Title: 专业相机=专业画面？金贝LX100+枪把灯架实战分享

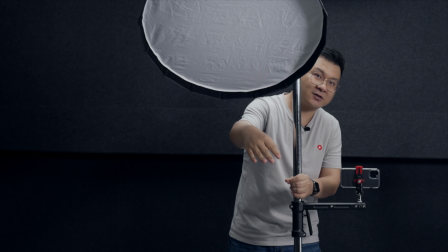灯光是从你的这个左手边这样打到你的身上然后我们镜头呢从你的右边拍摄这样有一个好处
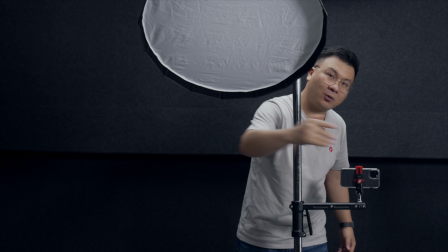就是可以从右边拍摄的时候感觉这个人的脸上会有一个明暗过渡因为它不是从正面下去的光它是从一侧下去的
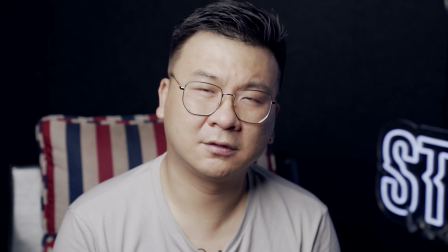这样就会在你脸上形成一个稍微有一点渐变的效果会看起来更加立体我们再补充一下这个高低的一个使用方法
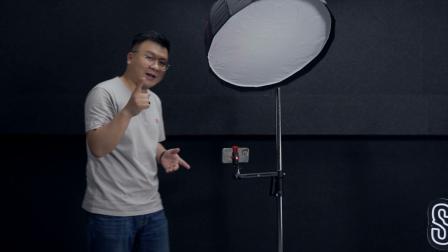我们选好了相机的拍摄角度和拍摄位置之前这里教大家一个最简单的调整这个灯高度的方法
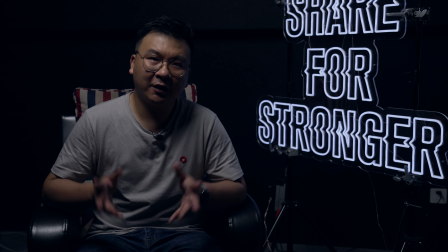就是在不穿帮的前提下往下压我们可以看到这个灯从上面落下来的时候光会发生一个变化
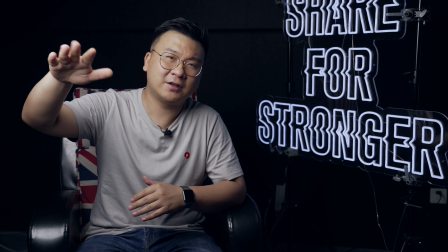最好的状态就是在不穿帮的情况下让这个灯尽量的稍微低一点然后这样我可以在眼睛里获得一个非常好的眼神光
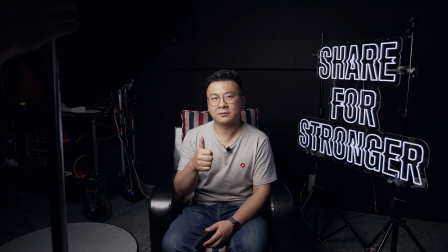并且这个灯照亮我的同时可以让背景稍微的压暗一点这个可能现在有点低我们再稍微往上升一点
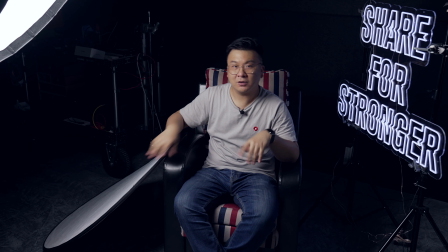对 现在应该是一个非常非常好的状态最后我们再给大家介绍一个补充两个小支点
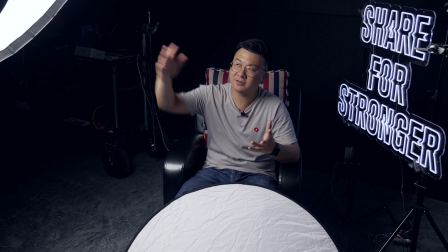第一个就是我们在这样布光的时候无论你是从正面布还是像我这样现在这样从侧面布都可以增加一个反光板
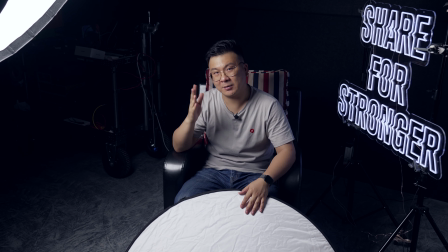来给我这个暗面就是光比比较大这个面稍微的补充一下
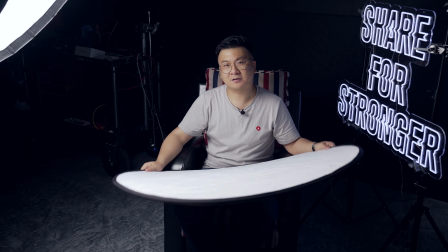像现在这样油板的时候对 和煤板的时候效果差异是非常大的
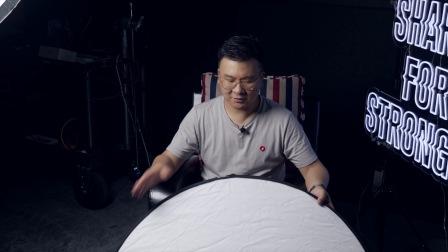油板的时候对 和煤板的时候然后这个板我觉得很多人非常熟悉
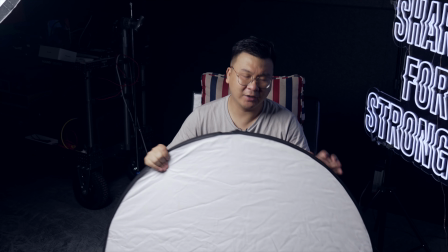也有可能有些朋友不知道这个叫五合一反光板它有五个面这外面这个布套可以拆下来
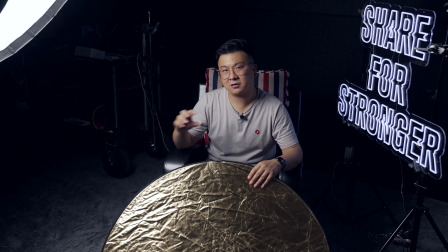然后翻过来所以这个布套是四个面然后中间那个芯是一个芯是透光的白透光层然后这个面是金银黑白四个面
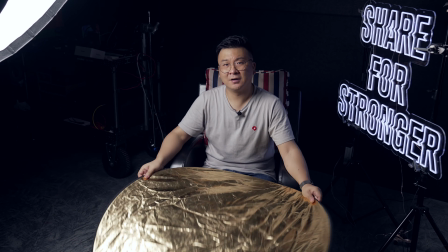但我们最常用的其实就是这个白面金的你看金的是这样金的其实并不太好看所以我们常用的一般金色都是在室外
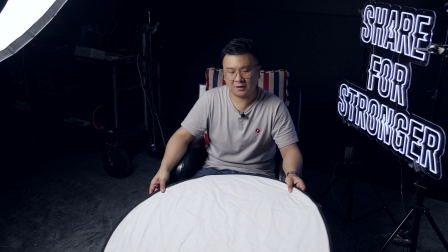在阳光下拍片的时候我们会用金色的然后或者银色的然后在室内用灯光拍摄的时候用这个白就完全足够了另外一个知识点就是我今天曝光光位可能很多人理解这个灯光是一定要直直的照在人脸上其实并不是这样你像今天这个灯位的话大家可以看到斜下45度的时候
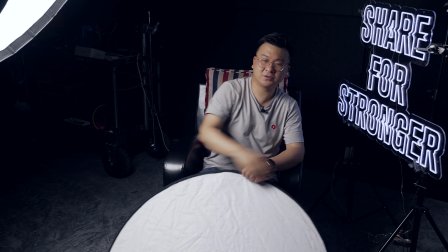这个灯光的光芯是从我面前这样扫过去其实我拿板你看一下这个灯现在是对着我这个板的
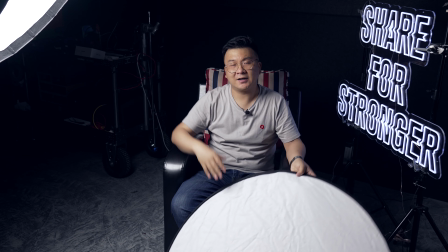而并不是对着我人脸那比如说我们像刚才给大家讲这种从正面往下照的时候也是这样的用法
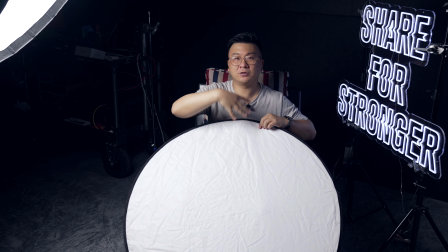就是这个灯对的可能是我的胸口对 灯芯对的是我的胸口而并不是我脑门额头或者鼻梁因为本身它离我鼻梁是最近的
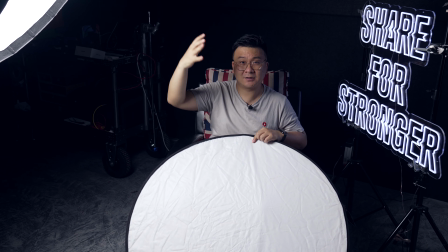所以我鼻梁和脑门一定是最亮的地方那如果我再把这个灯的我们常说专业处理叫Hospos也就是说它的热点
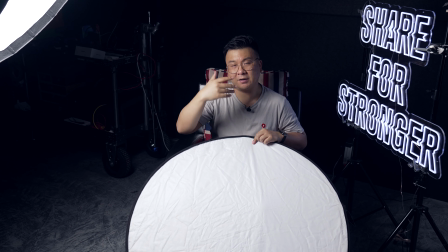对着我们的最近的地方的话那可能我们造成光笔或者是油光就非常明显那我只需要把这个Hospos的光线光点直接让它朝向我们的胸口或者是稍微肚子一点的地方这根据你拍摄的范围和面积来决定那这样的话就可以让你的面部的光线会更加的不能叫柔和吧是可以更加的这种舒服一点对这个有一点玄学大家在使用的时候在用灯的时候可以稍稍体会一下就是把这个光芯朝向旁边的方向或者朝向旁边的方向就会有一些不一样的地方好那这就是本期视频的全部我们给大家介绍了金贝的这种枪码式灯架
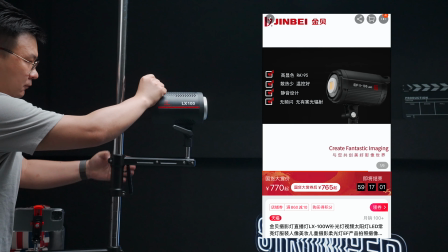然后介绍了LX100瓦的小灯然后和我们现在这个65厘米的这个融光箱这一套下来大概价格应该是1200块钱左右有兴趣的话我可以自己在某宝马云家去搜河一下还是非常实用的加上我们的手机或者我们的相机就可以直接一个人在家这样补光拍摄了如果您觉得这个视频对您有那么一点帮助的话欢迎您关注转发投币点赞评论一月分享做一更强我是老赞咱们下次再见拜拜